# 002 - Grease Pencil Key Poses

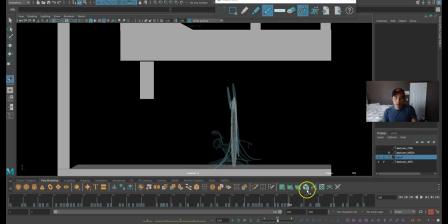Yeah, this is too high now. I think I have to stretch this guy. Where's the last? Oh, there we go. Up here. It's the head. It's the arms.
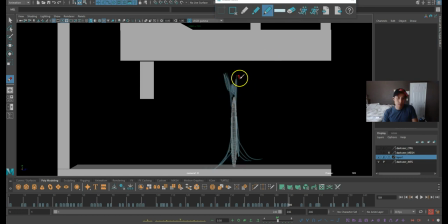Too many drawings, right? That.
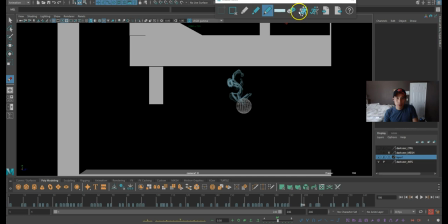Into this. Okay.
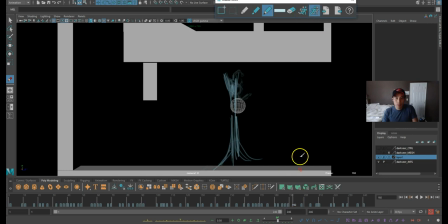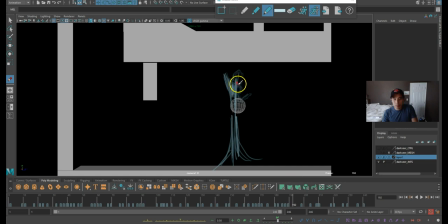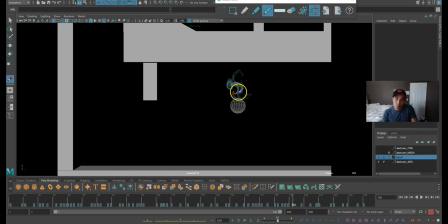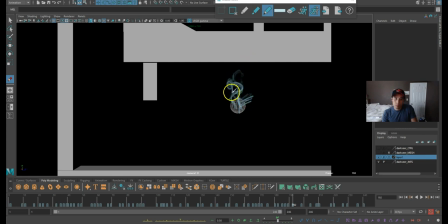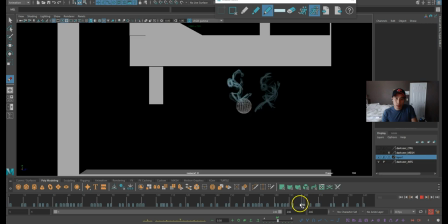This pose and anticipate back that way.
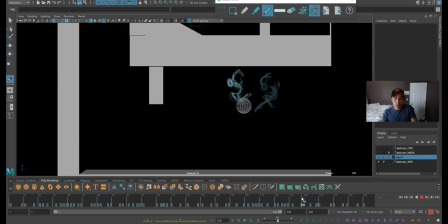You know what, maybe I won't have this pose because I want him to anticipate into this pose. Wait, this pose, right? Yeah, this pose. Right, so this pose and this pose is exactly the same thing, and I don't want to do that.
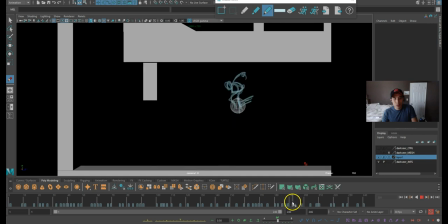So I'm just going to change this into this is standard. I'm just checking where the head placement is at.
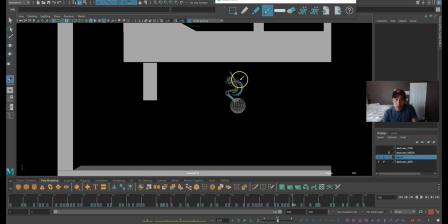The knees, arms, that.
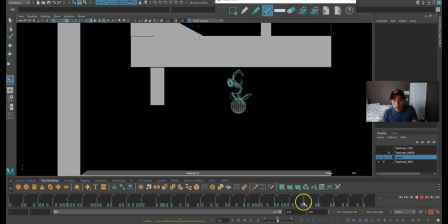Okay. Erase.
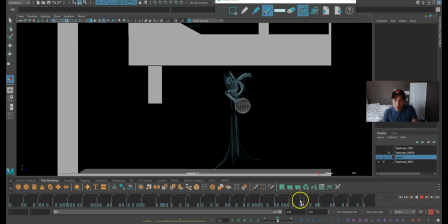And from here to this pose, I'm going to make him anticipate forward just to go to the anticipation. So anticipation to the anticipation. Sometimes you need that.
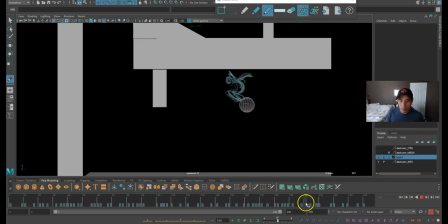In this case, I'm going to need it. This is moving way too far back. So anticipate the anticipate. Anticipate.
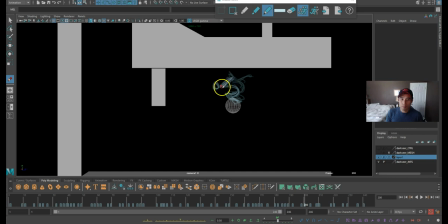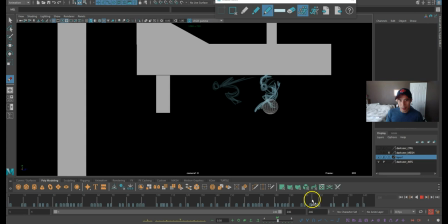Anticipate forward just to anticipate backwards. Ridiculous.
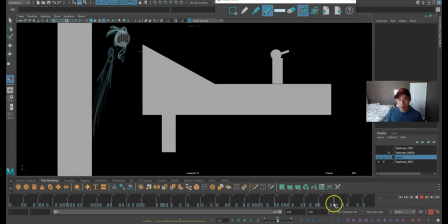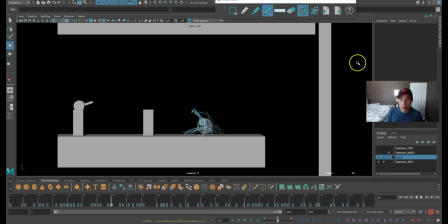Okay. Well, let's see how it looks like. Let's take the ball away.
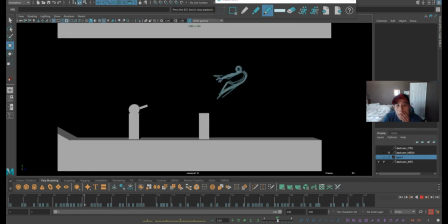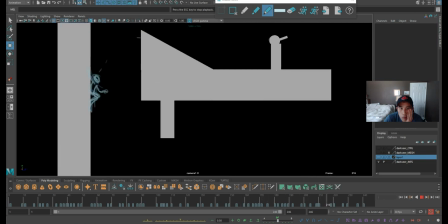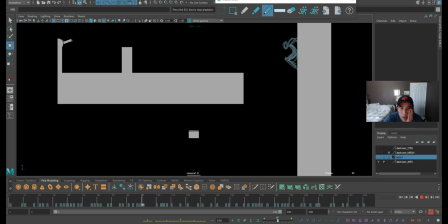Cool. It works.
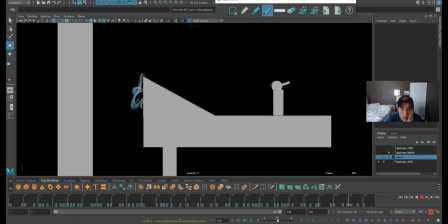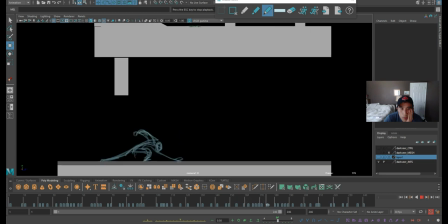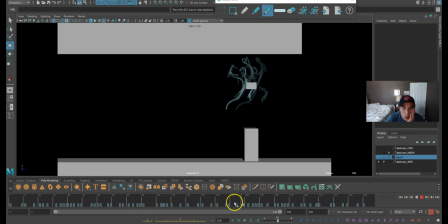Cool.
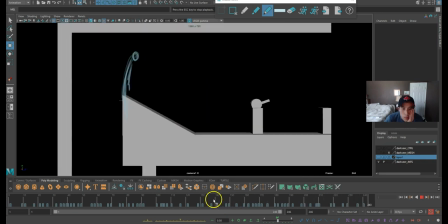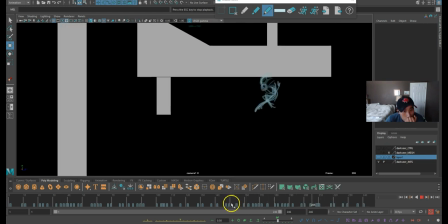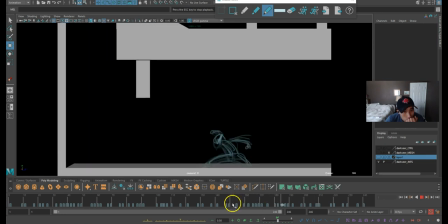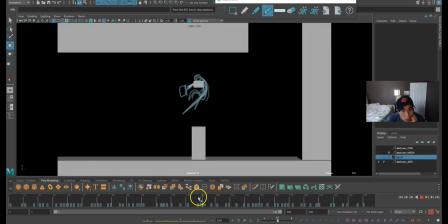I'm just watching certain parts, especially this part here.
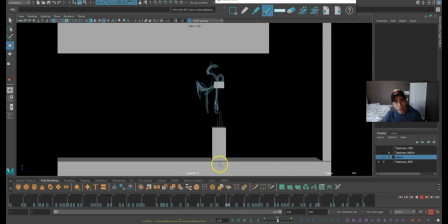It's quite tricky to draw spins for me. When the character is spinning, I don't know how to draw it.